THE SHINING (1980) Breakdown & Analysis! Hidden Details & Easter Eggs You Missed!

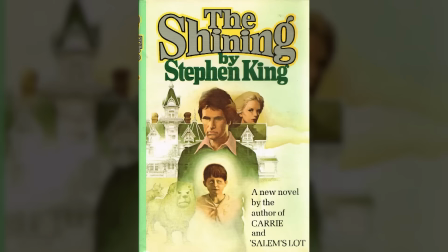Welcome back to New Rockstars, I'm Eric Voss, and The Shining, Stanley Kubrick's 1980 horror masterpiece based on Stephen King's 1977 novel,
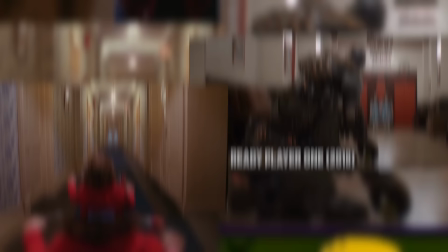has shined its chilling influence through nearly every successive film and TV series of our lives,
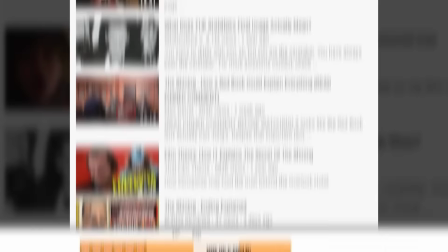both in horror genres and even scarier places like the Pixar universe. The Shining's lingering mysteries have made it one of the most overanalyzed films of all time. There is even a documentary about conspiracy theory interpretations that make New Rockstars' theories sound like Occam's very rational razor.
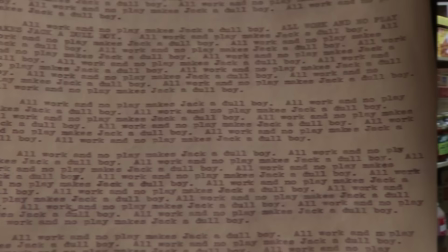Let us dive deep into The Shining, point out all the subtle evidence for the various interpretations of the film's hidden meanings and details that are only now being spotted.
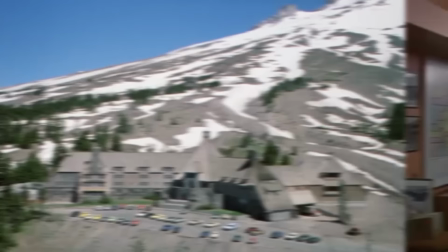Okay, the film opens with Jack Torrance, Jack Nicholson, as he drives to the Overlook Hotel for his interview.
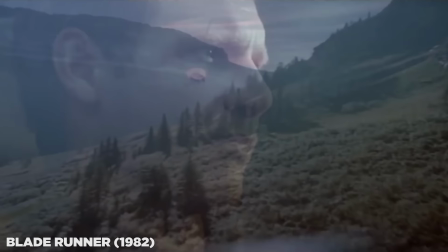These aerial shots of Glacier National Park were actually later repurposed for the reshot ending of Ridley Scott's Blade Runner.
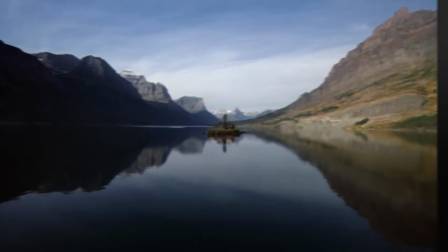But it's the music here that renders all these beautiful landscapes so frightening. The main shining theme was composed by Wendy Carlos and Rachel Elkind,
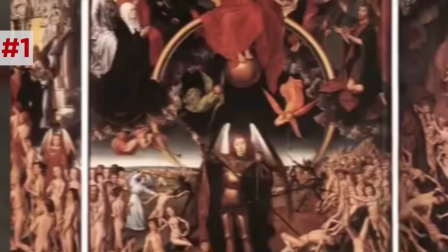adapting a traditional Gregorian chant called Dies Irae, which translates to Day of Wrath, and it was used for funerals.
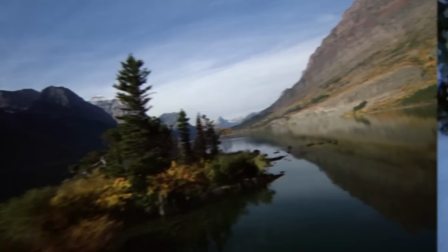So the reason that we're so on edge here is that the music is prepping us for a funeral,
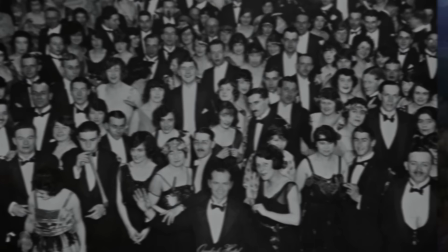in which a higher power will decide whether we will end up in heaven or trapped in hell.
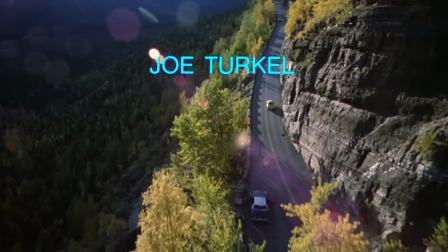Mixed in with this music is a Doom-inspired soundscape mixed by music editor Gordon Stainforth.
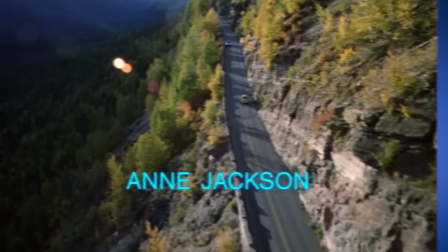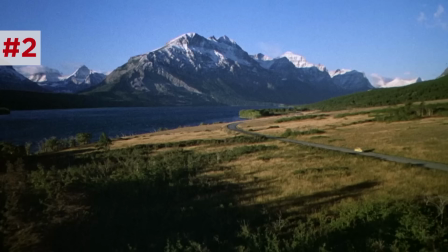Yeah, you hear voices shriek and echo like warnings from the past. Many have interpreted The Shining as a metaphor for the human history of violence and genocide,
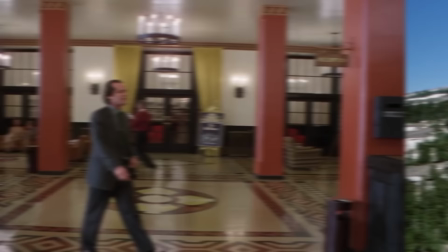continuing to haunt our unconscious psyche until it eventually catches up to us.
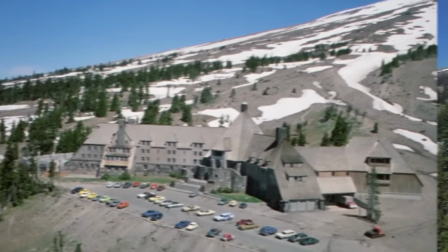So we arrive at the Overlook Hotel, the exterior of which was based on the Timberline Lodge in Fort Hood,
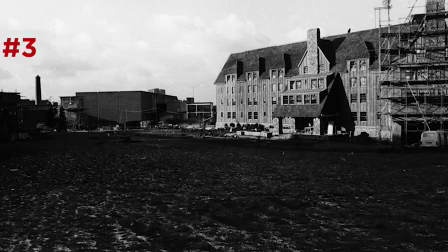Oregon, though Kubrick recreated it as a set at Alstree Studios in England. You may have noticed that he condensed the recreated exterior to exclude the Timberline's pointed tower,
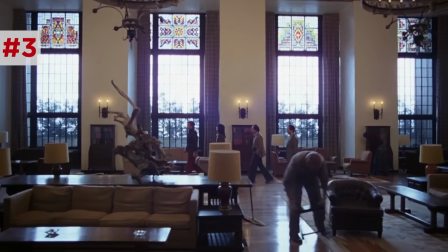one of many examples of the Overlook's famous impossible architecture. as if this place is a deceptive maze, an illogical death trap.
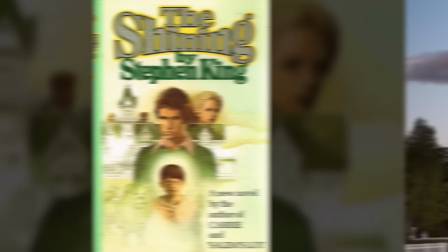Now, Stephen King got the idea for his shiny novel after he and his family stayed in the Stanley Hotel in Estes Park, Colorado. They were the final guests before it shut down for the winter, and King saw a group of nuns leaving the hotel and started to wonder if the place was godless, as I'm sure he wonders about every place he enters.
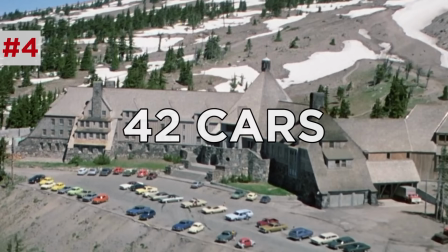But notice in this wide shot that there are exactly 42 cars in the parking lot.
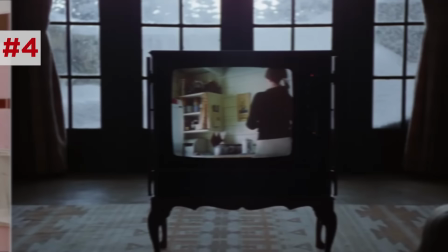Now, the number 42 also shows up later on Danny's Bugs Bunny shirt, and later, when they watch the TV, A TV that has no power cord, by the way. They watched the movie The Summer of 42.
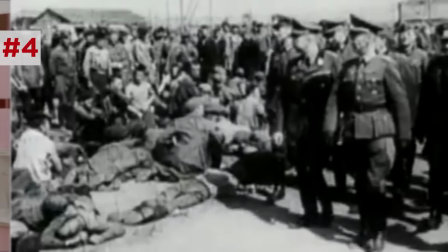Some point to this recurring number 42 as evidence that this movie could actually be about the Holocaust, since Hitler's final solution was ordered in 1942.
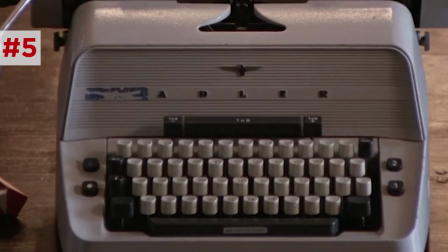There's also a huge influence on Jack's typewriter being a German Adler brand and typewriters being a symbol of the Nazis' obsessive documentation of their war crimes.
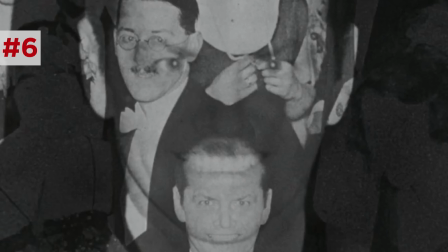These folks have also argued that the final cross dissolve on the photo of Jack leaves a brief superimposition
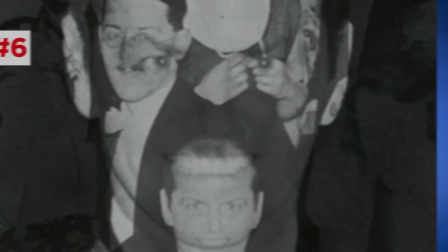of his hairline on his upper lip to create the illusion of a Hitler mustache,
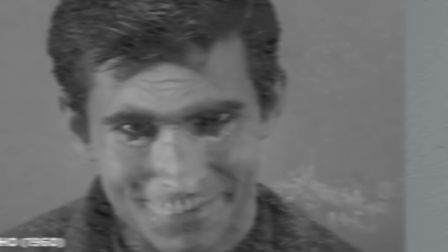which you could interpret as an homage to Hitchcock's famous superimposition of Mrs. Bates' skull on Norman's face in the final
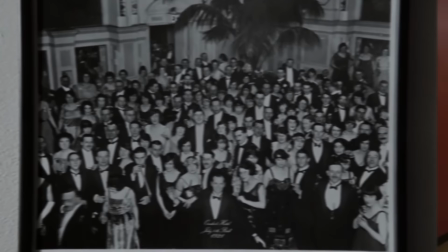shot of Psycho. Now, that photograph is actually right behind Jack as he first enters the Overlook lobby.
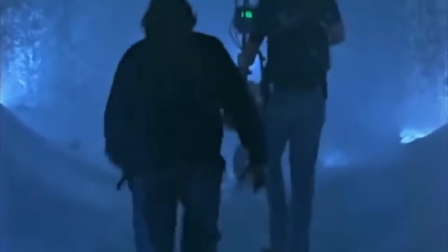We just overlooked it. This is the first of many smooth tracking shots that Kubrick accomplished with a Steadicam, one of the first prominent uses of the device.
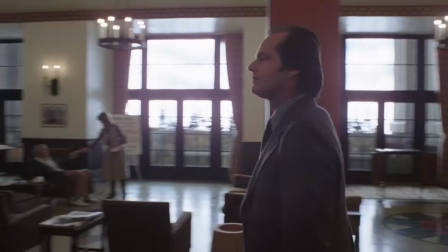Kubrick never cuts here, and it leads to this unsettling feeling as Jack rounds the corner into Ullman's office.
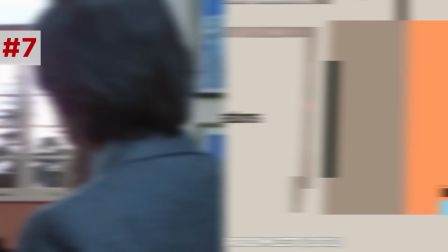Notice that window.
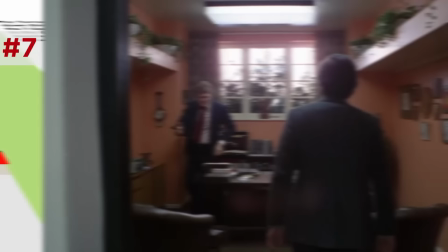If you were to map the layout of the hotel, the window in Ullman's office is considered an impossible window because Ullman's office should be in the building interior. There's no courtyard behind that room. It's actually implied that the building goes way deeper. And that's just one of many visual curiosities in this shot.
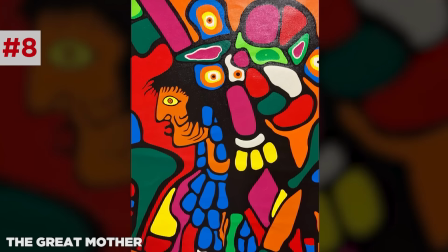There's also this Native American painting on the outside of the office. This is called The Great Mother by artist Norval Morisot.
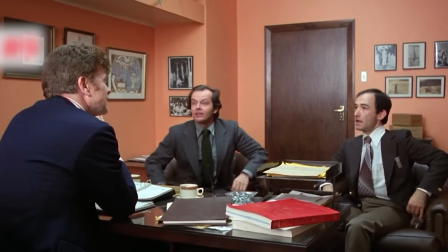When asked about this painting, Kubrick said that every face that surrounds Jack here is an archetype.
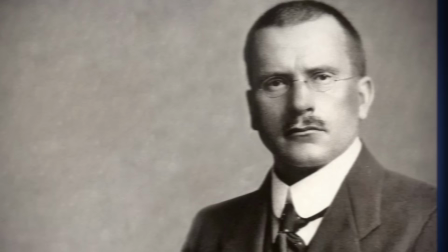And that connects to the book visible on Ullman's desk there. This is the red book of Carl Jung. Jung being the famous psychoanalyst known for his writings about the collective unconscious and archetypes.
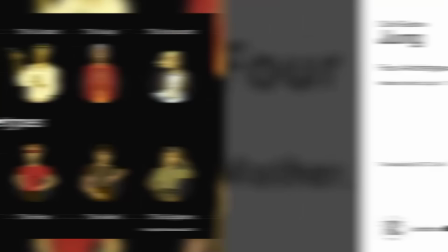Jung defied archetypes as universal symbols that all human beings innately associate collective meanings to.
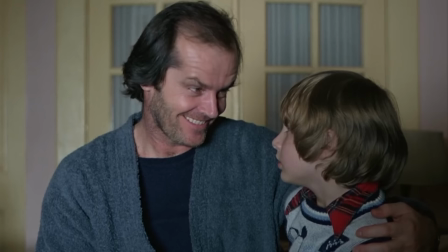The mother is one of the most famous archetypes.